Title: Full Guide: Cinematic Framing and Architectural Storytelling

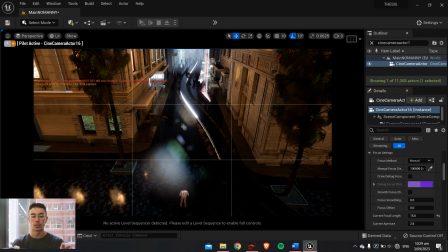[12:23]
What I always do was design my scene in a real basic block setting. This is a very common technique with like 3D digital cinematography people. They block out the scene. So if you have 5 buildings in your scene, just create simple blocks of your design, or a real minimalistic version of your design.
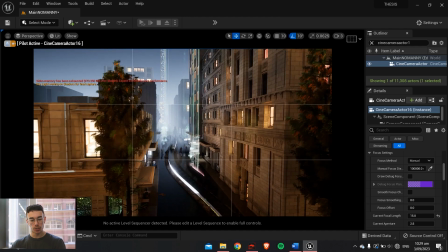[12:40]
Just place it out and then just zoom your camera around and just see what angles look good.
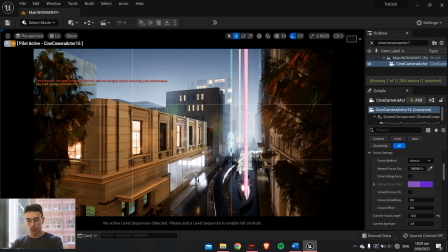[12:45]
Like this could look neat with this foreground, midground and background thing going on. You hear that a lot, like put something in the foreground, in this instance a tree, and then midground is your subject, and then background you've got the buildings over there. But generally for your establishing shot, I like to just have everything in the background,
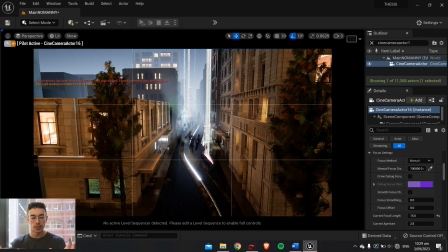[13:04]
because you're establishing, this is my design, this is the scene, you're setting it. Then later on you can do this kind of advanced foreground, midground, background shots.
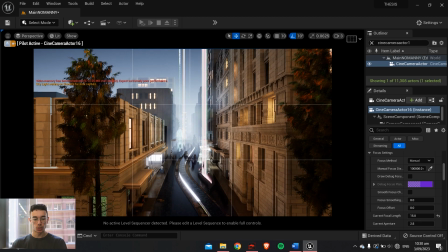[13:14]
So what I did, I kind of set where people's eyes should be drawn to in the middle, and this was kind of my introduction shot.
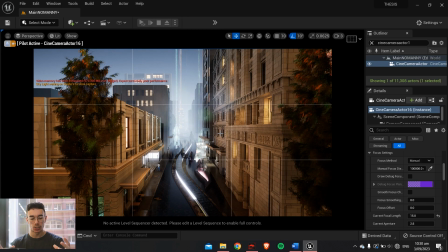[13:21]
I did this in the daytime, but also I'd recommend if you're doing an architectural project or like a thesis or something, don't show daytime and nighttime. I spent a lot of time doing that in my project, trying to show this is it during the day, this is it transitioning to nighttime.
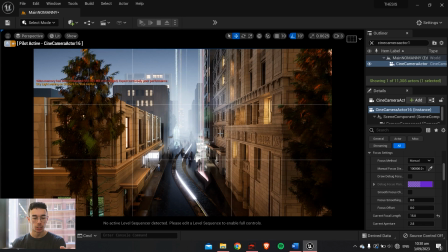[13:37]
I think that was a huge waste of time. Doesn't matter, just choose either day or night and keep it like that. And don't try to show too many times a day as like, dusk, dawn, and unless it's a key part of your design, I wouldn't worry about it because it just takes up a lot of time.
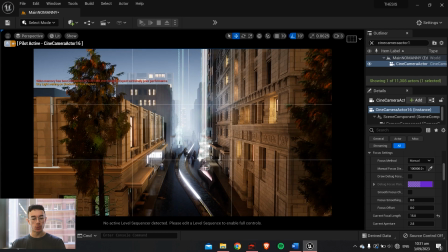[13:52]
So once you've established that wide angle shot, I place the camera here.
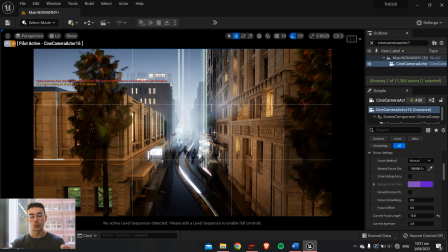[13:57]
You set the camera, you save it, and that's when you start designing everything that you see in this.
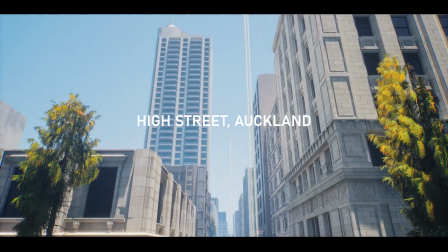[14:03]
So where your camera's placed, you would probably end up having a couple of subjects that are quite close to buildings.
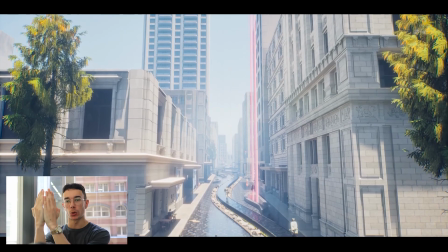[14:08]
So start detailing out those buildings. If you say you only see the corner of that building, just detail this corner and this corner and just leave this empty.
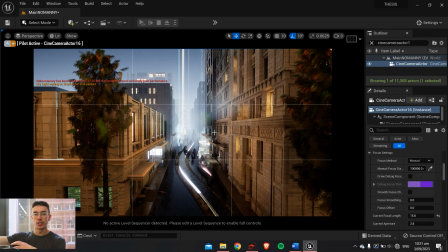[14:16]
Like, you're not gonna see it, so don't worry. Then things that are way off in the distance in the background, just put the minimal amount of detail. So you'll see here, I've got things that go all the way back beyond the street. We'll just put it to unlit.
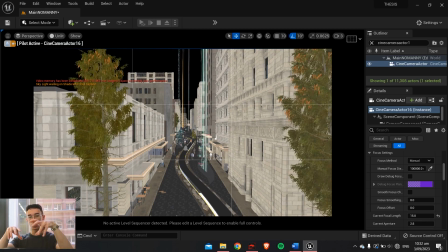[14:27]
You see I have all these little moments throughout the street. Those first 2 moments are extremely detailed because we move the camera into that later. But at the end of the street over here, they have the absolute most minimum amount of detail. I literally just took the main assets, copied them, and just pasted them way out in the distance. I'll just show you.
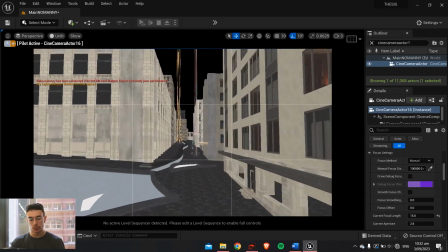[14:46]
What I'm talking about is these things over here. You can see the amount of detail significantly reduces as I get closer.
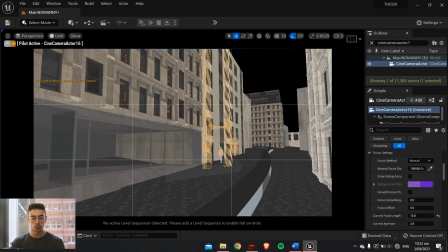[14:51]
See, the end of the street is just completely empty almost, but when the camera is way back down there, you don't even see it.
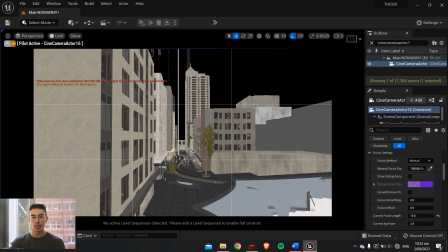[14:58]
So keep that in mind when you're setting up your establishing shots.
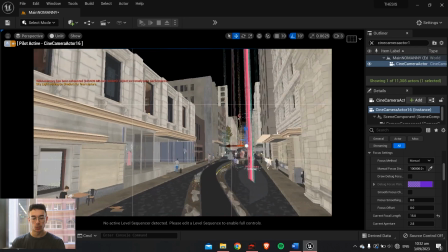[15:01]
Then after you set your establishing shot, that's when you want to highlight those key critical moments that lead to your act 2.
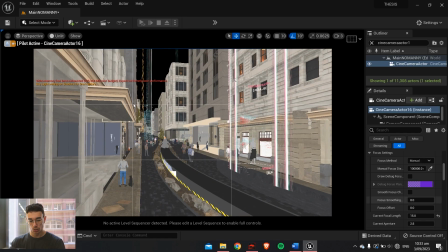[15:08]
So when I was setting up these next shots, you use a much narrower lens.
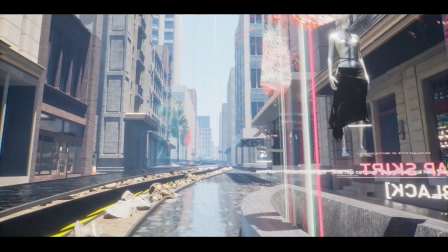[15:12]
When I did this project, I was experimenting with like walking first person perspective, which I think kind of goofy, but might work for you.
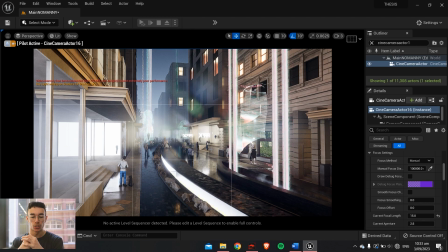[15:21]
I think it kind of gives a bit of realism and immersion in your project to have these kind of handheld shots, but you don't want to overdo it because that would be really tacky.
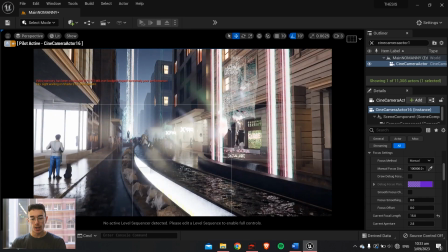[15:30]
So up to you if you want to put in those first person shots. Now, so when I highlight these kind of moments, I use a much narrower lens.
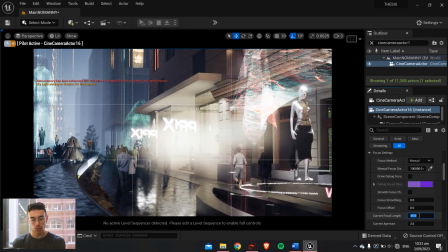[15:37]
35 millimeters is one of my favorite lenses to use. So there's a lot of people, it's a very common lens length, 35 millimeters.
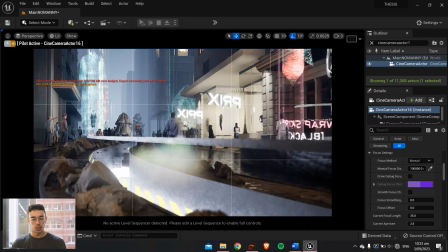[15:44]
This is kind of like a midway close-up, I would say. And with this, you're able to set up like a foreground, midground, and background.
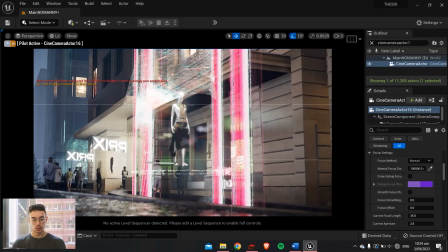[15:52]
So foregrounds, you have kind of I set up a shot almost like this.
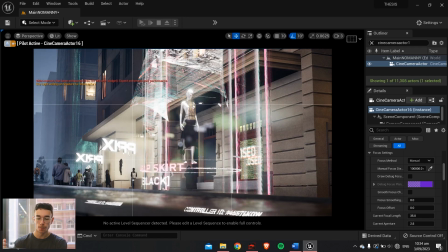[15:57]
I'll show you the actual shot here. So you see we've got something in the foreground.
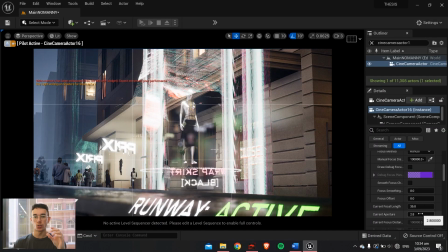[16:01]
I use focal length settings, which is essentially just turning your aperture up or down and setting your camera focus distance away.
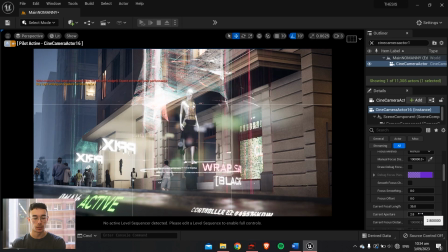[16:09]
It's a very common thing used in a lot of film and, you know,
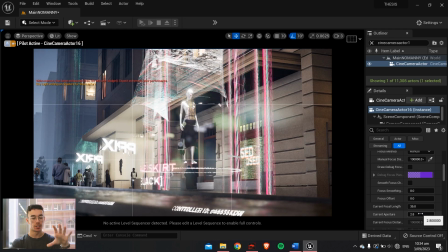[16:13]
basic cinematography things where you have something blurry in the front, you know, makes it look cool, very film-like, I don't know.
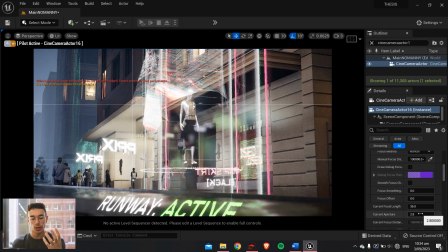[16:19]
Then in the mid of the shot is the subject, which is your midground, and either blurred out or within focus,
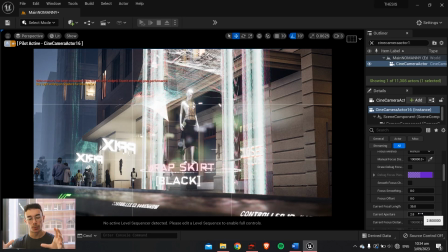[16:24]
your background, which kind of, you want to set up your background so you can kind of see a bit of detail in the scene.
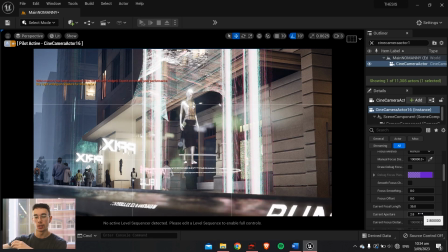[16:30]
If you have your background is low detailed, people will see like, oh, I see that.
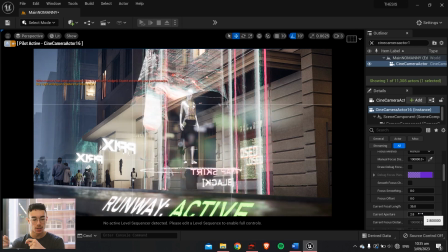[16:35]
They haven't detailed that over there, so clearly it kind of ruins the immersion of your shot.
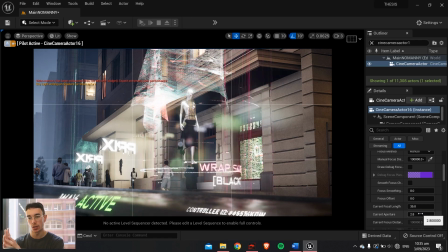[16:40]
So when you show each of these moments, you want to set up your camera, the foreground, the midground subject,
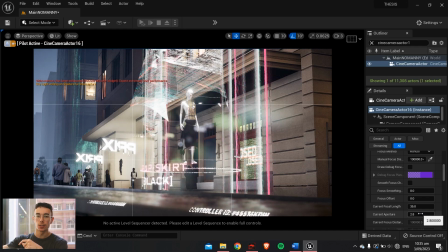[16:45]
and the background, and make sure the background that you're showing has a bit of detail in it at least.
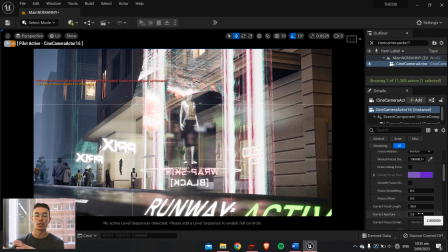[16:50]
Creates that perception of, whoa, this guy has detailed the entire street. I can see everything to the background.
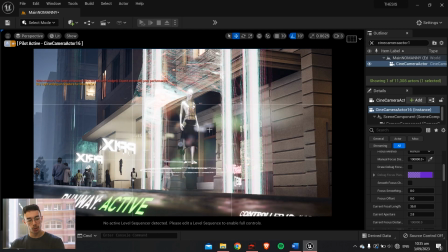[16:56]
So I had moment 1 there.
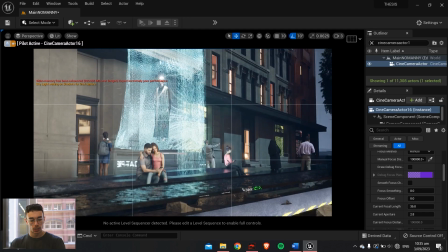[17:01]
And then I had moment 2, which was this one. I think I used a slightly wider lens when I did this.
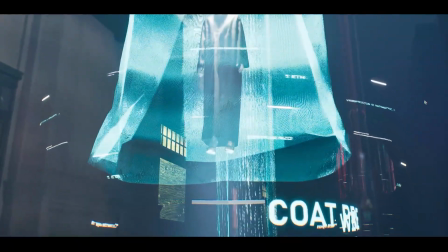[17:08]
I think I had 25. Sometimes you can reduce your lens length if you're looking up and it kind of hides the detail around.
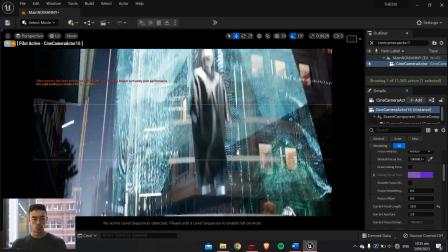[17:14]
See, this is what it looked like in the project, but if you move the camera down, you'll see there's not much detail around it.
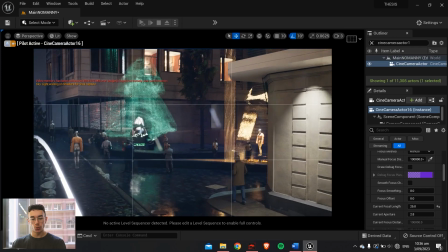[17:21]
So you need to kind of pick those moments carefully. Also, you don't want to use too many wide angle or even medium angle shots.
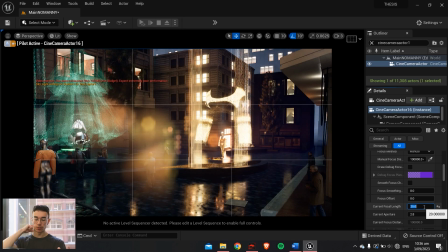[17:28]
Like I would not put in any more than like 2 or 3 15mm shots or even 20 or 25mm.
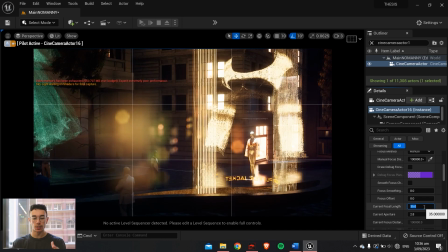[17:35]
I usually like keeping it the minimum at
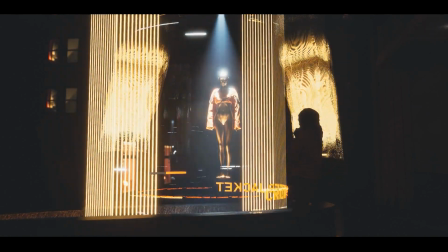[17:38]
35mm with lots of high detail close-ups throughout your journey rather than a lot of wide angle shots,
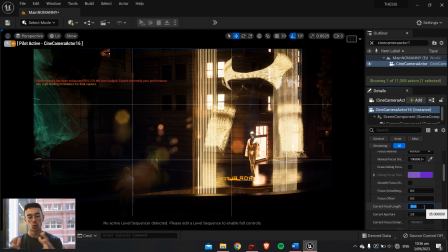[17:45]
because if you have too many wide angle, too many medium angle, it kind of gets boring. You're seeing the same thing over and over and each shot is not cinematically thought out or framed.
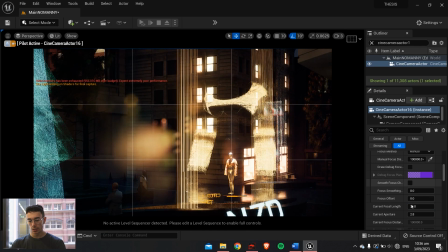[17:54]
So I like to keep it 35 and above. And then I had a few shots going higher, about 50.
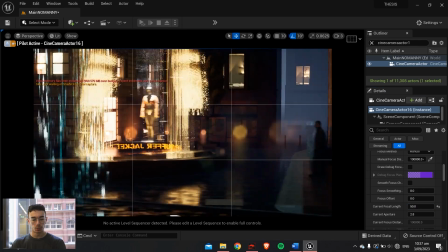[18:00]
And these are really like cinematic moments that you want to show with a lot of depth.
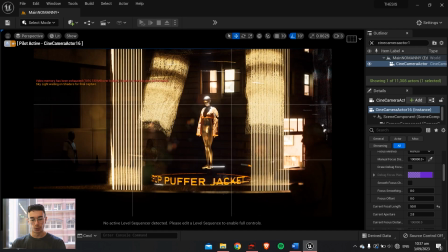[18:05]
I'm not sure I had too many of these, but you know, for shots like this, we really want to bring everything closer.
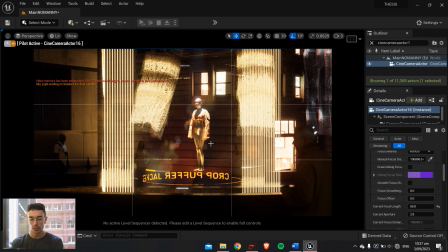[18:13]
You see you got this dude in the corner here, very cinematic looking because he's blurred out.
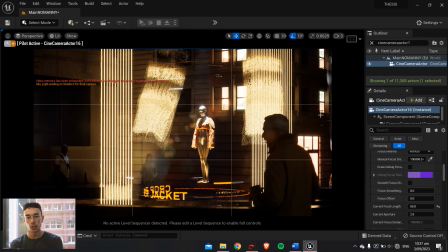[18:18]
You have a shot like this. This looks like a Sam the Gas render right now because you've got a blurry dude in the front, and then your mid shot is really highlighted, and then the background. You know, you use a bit of aperture and focal length for this. You blur out the guy. You set a manual focus distance.
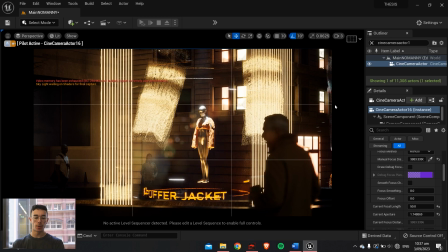[18:34]
So this, and that creates a really cinematic looking shot using a 50mm lens. If you have a huge site that's even bigger than a city street,
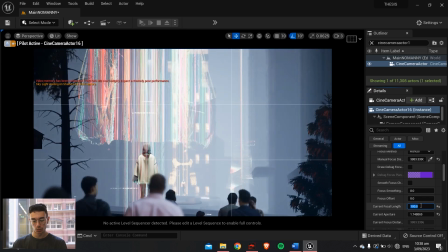[18:43]
you can use 100 to 150mm, but I didn't actually use too many shots like this, but I think I should have.
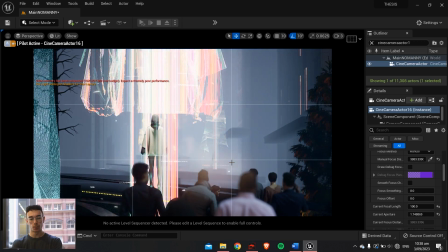[18:48]
You can see it really creates this cinematic journey looking. Or that people, you know, if you set up a shot like this at 100mm, set your subject way off in the distance, you put a bunch of people in between that shot and it creates this kind of cinematic looking setup.
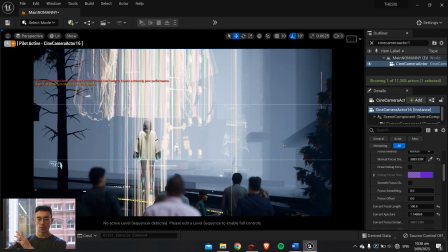[19:03]
I actually think I should have done a lot more of this because you can see now it's creating a lot of that depth perception and really creating that illusion that you've detailed out this entire thing.
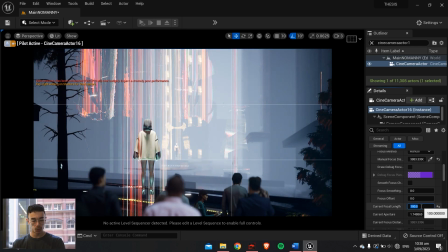[19:11]
You can even go up to 150mm.
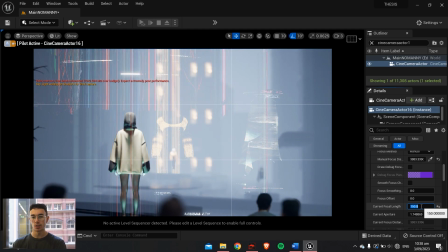[19:15]
You don't want to do too many of these 150mm shots because then it kind of gets almost sickening and confusing with all this crazy stuff going on. But if you just throw on like 1 or 2, you know, 1, 2 or 3 shots over 100mm, I think that will be really effective.
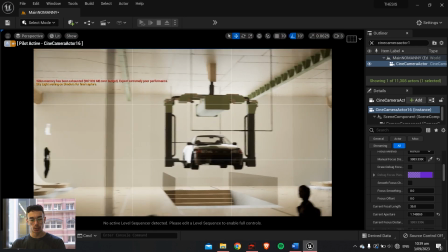[19:30]
So that was my act 1, which then took you into the shop. You had a little look around inside the shop.
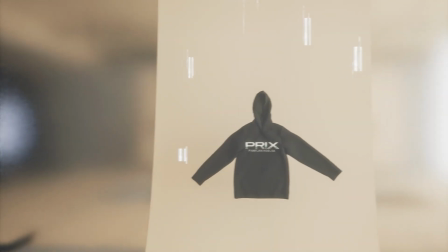[19:36]
I think I had like 15mm with some 50mm close-ups, I think, because I was showing these products within the shop.
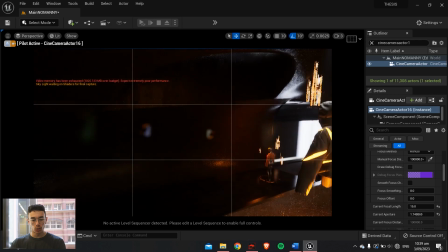[19:43]
And then we walked down into our act 2. So before I was talking about having those shots that link your entire site together.
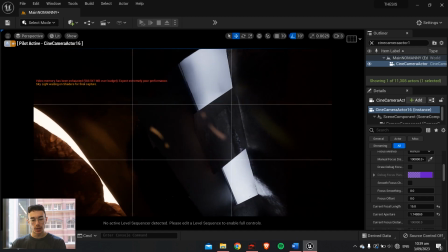[19:50]
I had a camera angle that began up here and then panned down You'll see it here.
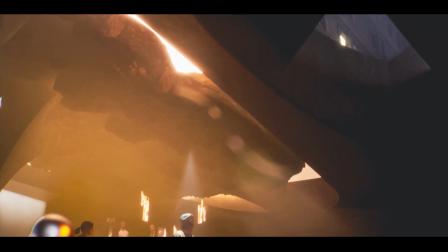[19:55]
And you want to kind of find these kind of interesting moments within your scenes to really add those in,
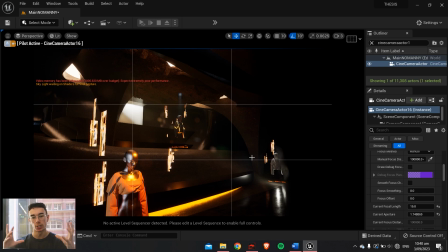[20:02]
and it creates a lot of interesting and a kind of almost experimental camera angles and shots. Don't want to overdo it. I think I only had one of these shots within my project, but I think it became a really crucial moment within my narrative, showing the link from the top to the bottom and how that design really works.
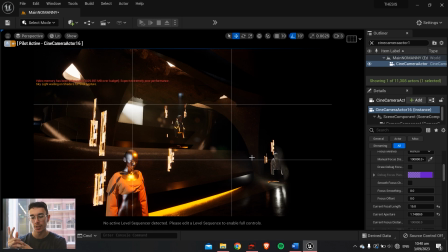[20:20]
You don't want to overdo it with that kind of thing, but I think having one or two moments like that within your scene, say you're in Act 2, and you look back on the hill and you see your Act 1 introduction where you were, and it kind of links the whole narrative together. Something which could be interesting if you keep it in mind.